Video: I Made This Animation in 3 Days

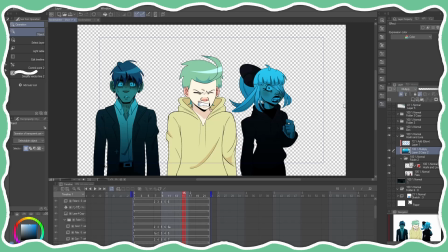4:10 Sometimes I go between linear burn and multiply, it depends whatever looks nice, and I mess around with the opacity. Then I make a new animation layer, or whatever, or folder, depending on what software you use. Clip Studio Paint uses animation folders, Krita just uses layers, which I actually prefer, to be honest.
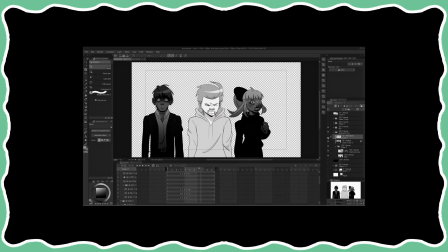4:26 No, my pen isn't working! This is the tutorial! I bet you this pen is dead. I hate this! Why does it have to die? I need to get a new pen because my pen is dying all the time.
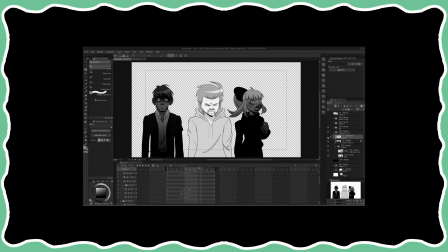4:42 It's really not good. I don't know why. This is the only problem I have with this drawing tablet is the darn pens. You see how it's working now? Okay. Alrighty. What you do is you add a new layer.
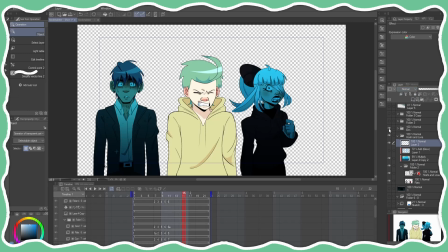4:53 And basically, let me just get rid of Aaron. There's two ways you can add lighting. One, you can use the magic wand tool like this, and you can just expand the growth. See how it goes inside the characters? That's one way, but for me personally it takes longer, so what I like to do is I like to use the bucket tool,
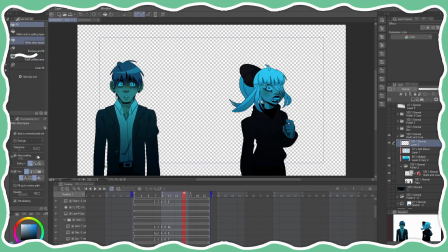5:11 and I like to increase the pixel growth, and you just go BAM! Also, you clip the layer to the characters too, so it's like this, and then you change the layer mode. I like to flip between color dodge and add, or add glow, or glow dodge, it really depends.
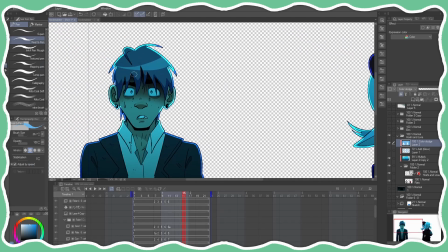5:28 I also like to go in and like add some like additional highlights, like how Hoshi here has blue eyes. I like to make them pop. I like to go over them, you know, maybe I might add some eye shinies.
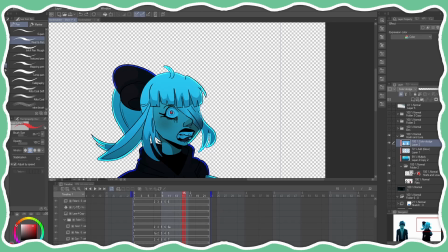5:38 Olivia here, I like to add a little bit of a red because she's got red eyes, you know, and it makes her eyes really pop, you see?
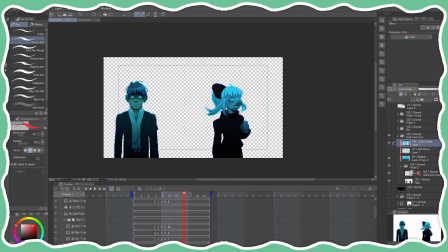5:46 So you see the difference? Before, after, before, after. With the airbrush here, I like to just dab in a little bit with just some color, and there you go.
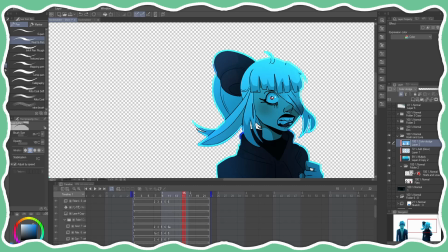5:58 Also, before you add the airbrush, I should probably mention you can like erase where you don't want the highlights to go. You don't want the highlight to go under her ear there because the light's coming from above, you know, or here.
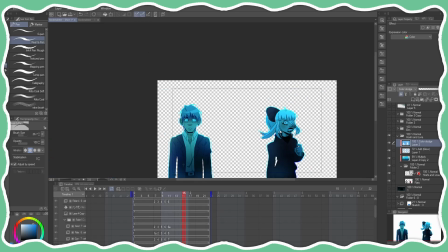6:08 Just stuff like that. But if you're doing an animation that's very big and there's a lot of frames, manually erasing everything will take forever and it can look quite inconsistent.
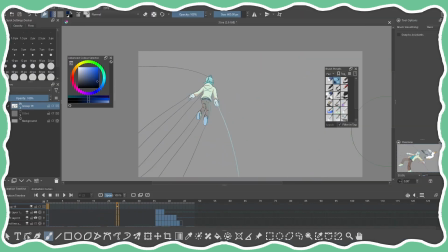6:19 This one's a pretty good example. I like to draw in lines on a separate layer so it tells the bucket tool where to fill in and where I don't want it to fill in.
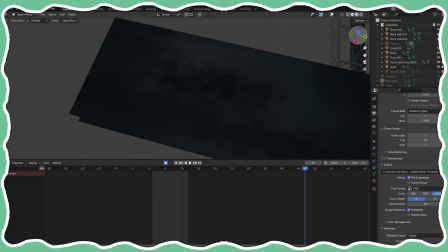6:27 It's very helpful, I definitely recommend that. For this first shot, I made a 3D model in Blender,
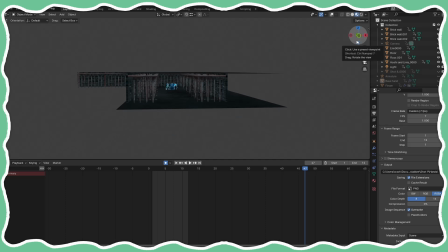6:34 but I did it in a very easy way that's kind of like cheating. Let me explain how I did this.
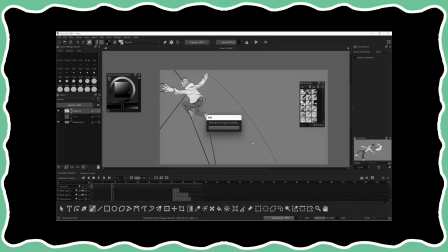6:42 Krita, I need you, please. Krita, please close. Krita, please just close the animation. I don't care about it anymore. I finished this animation like 4 months ago.
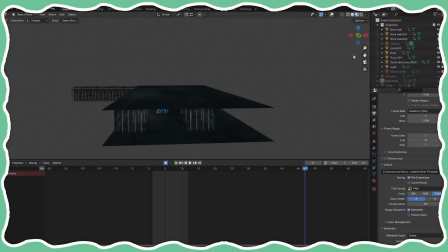6:51 I don't need Krita, it's fine. I can demonstrate what I want to demonstrate about Krita.
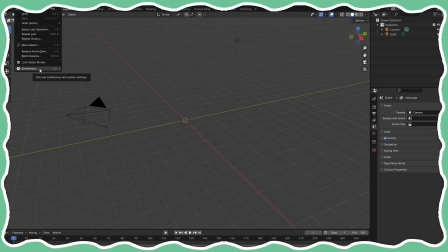6:55 As for how I did this, so you need to go to Edit, Preferences, and enable Import Images as Planes in the add-ons section. And once you've done that, you can go to Add, Image, Images as Planes. Let's import brick wall and the cell I use.
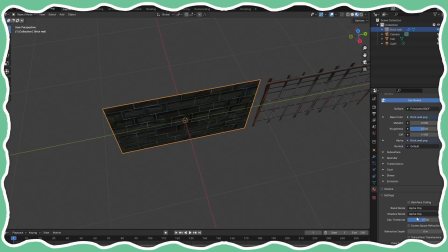7:09 Also, you need to change the blend mode a little bit till you're kind of satisfied, or else it goes all weird. I think you just change it to alpha clip, I'm pretty sure, and I think that solves all the problems. Anyway, you add a solidify modifier.
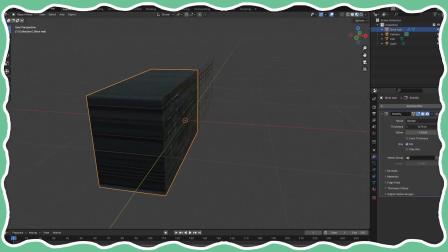7:21 It doesn't look too good if you make it too thick like that. You can really see the texture stretching. That's when you need to actually learn to do texturing properly in Blender, like UVs and all that. But for this, you weren't really going to see much of the brick wall, so I just made it a little bit thick.
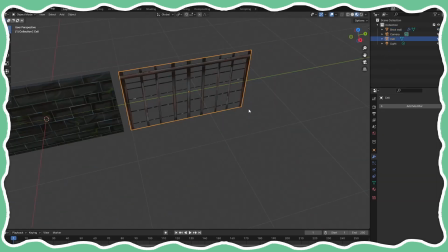7:36 Just a little bit, you're not really going to see it. I tried to add the solidify modifier onto these like metal bars, but it didn't really work. And then I also added an array modifier like this.
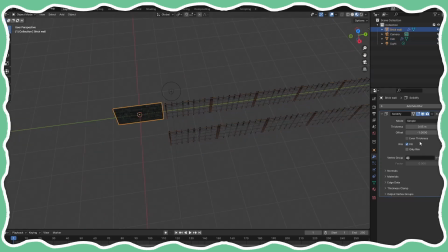7:48 Look at that, it just duplicates it. I did the same thing with the brick wall. And look at that, wow! Amazing, right? And I also like flipped the cell here and I like duplicated it so it's like along that way, that way, that way, that way, and used the array modifier, and it really helped.
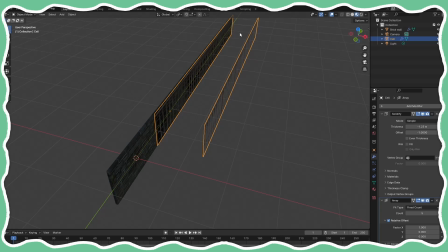8:03 That's how I made a very simple 3D background, even if it was made with 2D assets, and you can probably tell.
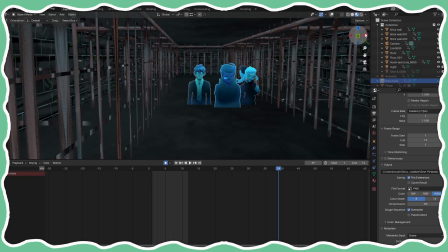8:09 You can tell this background isn't like the most amazing thing ever, but it gets the job done.